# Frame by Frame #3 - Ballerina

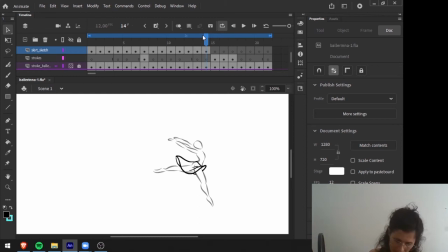But here, the skirt is staying behind a little bit. It's slower here, okay? That's easy in and easy out, or slow in and slow out, as we talked before in other exercises.
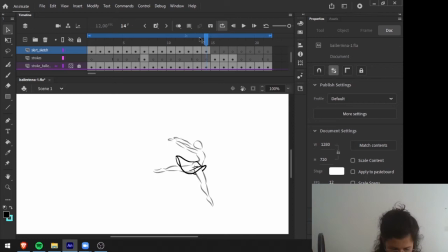So the skirt here stays, the difference is not too much, but now I will make bigger differences between frames. So the movement will happen, the action will happen faster. So the shape changes will happen faster,
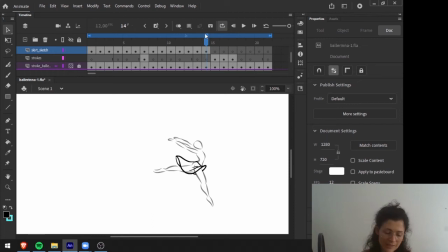which communicate this idea of much more movement in the skirt. So now that the leg will touch the ground, what is happening is that this back part of the skirt will reach its
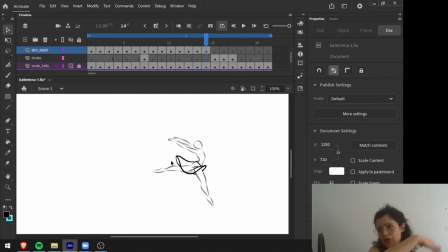most change of form possible. See here, I have this, I decided to open the more as possible. Of course, that I don't make this line straight, else it will be feel like the tissue of this skirt is not
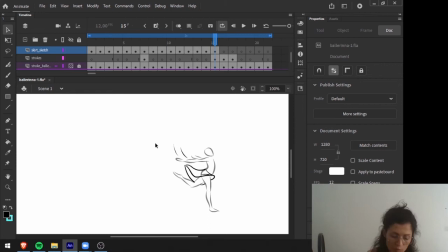flexible and soft, and I want this skirt to look soft. So that's why I'm making all these curves here and keep opening this front part. So now you see here that the body keeps coming down.
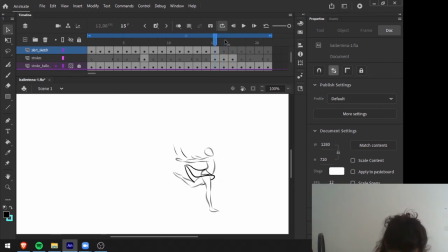And here, in this pose here, the difference is that this leg is bended. So, and another thing that I will call your attention, notice that this foot, when I touch here, is on the ground and it stays in the same point.
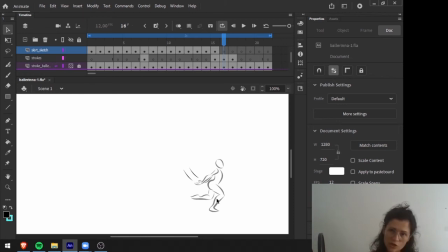This is very important. Pay attention to all your movements. When you have legs in your characters, it's very important to pay attention to the legs and to the feet. And here I keep this, all this weight coming to this foot, and the leg bends. And what should happen to the skirt is that, okay,
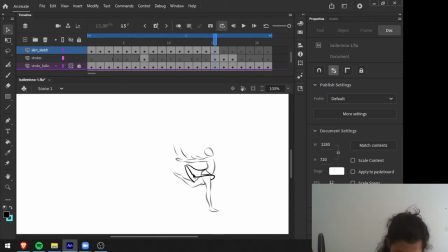the skirt should continue to make this shape because we started to create this shape here. So remember here, when we started to get the front part a bit up, and we continue to making that one up and also making this one flying,
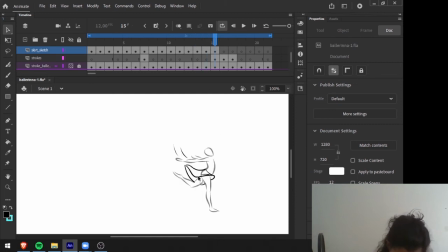and we increased here this shape, and again, we open the skirt here, and we will keep opening and making it more deformed. Since the leg came down, what I did here was like opening even more the skirt. This is the interior part of the skirt, okay?
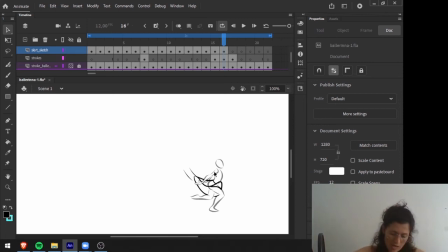And we see a lot of, like the skirt is very, very wide right now. And this is the last moment that the skirt is all open, because here the body is still down.
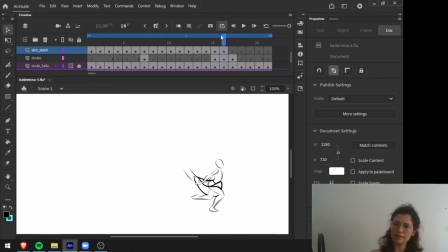And remember, the movement of the skirt is like being delayed a bit, like one frame behind, as we did here. So when the skirt when the body comes down, the skirt comes up, but it comes up, and then the second frame that the body is down is when the skirt is coming down too.
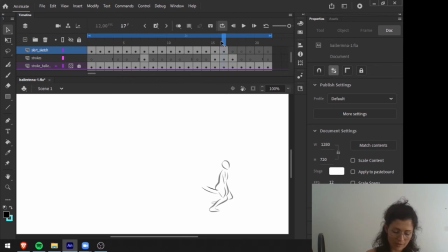And we will do the same thing here. So the skirt is open here, but is the second frame that the body is in the lower position. So here, let's make that skirt finally touches the leg again.
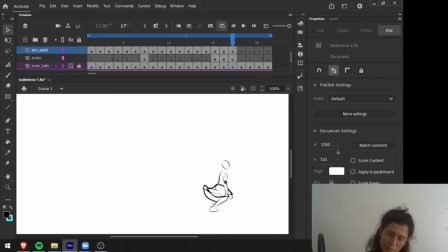So I had to make some changes here, so I just to keep showing the arm, but that's not the more important thing here. What I really want to call your attention for is that this part of the skirt is now touching the leg. The back part, I still have it like open and behind, okay?
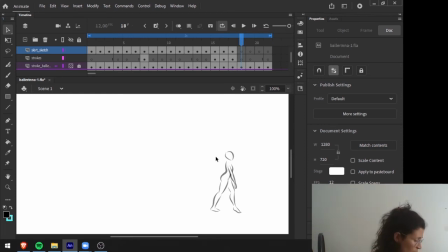And now for this pose, my skirt will finally come to the original form. However, since the body here gets up, I will stretch a bit the skirt so it will feel more flexible.
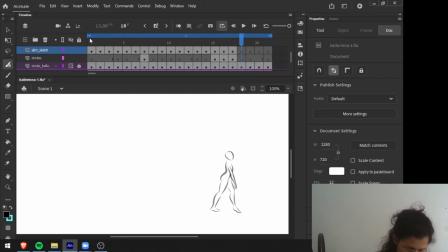So here, I know that the original shape is something like this.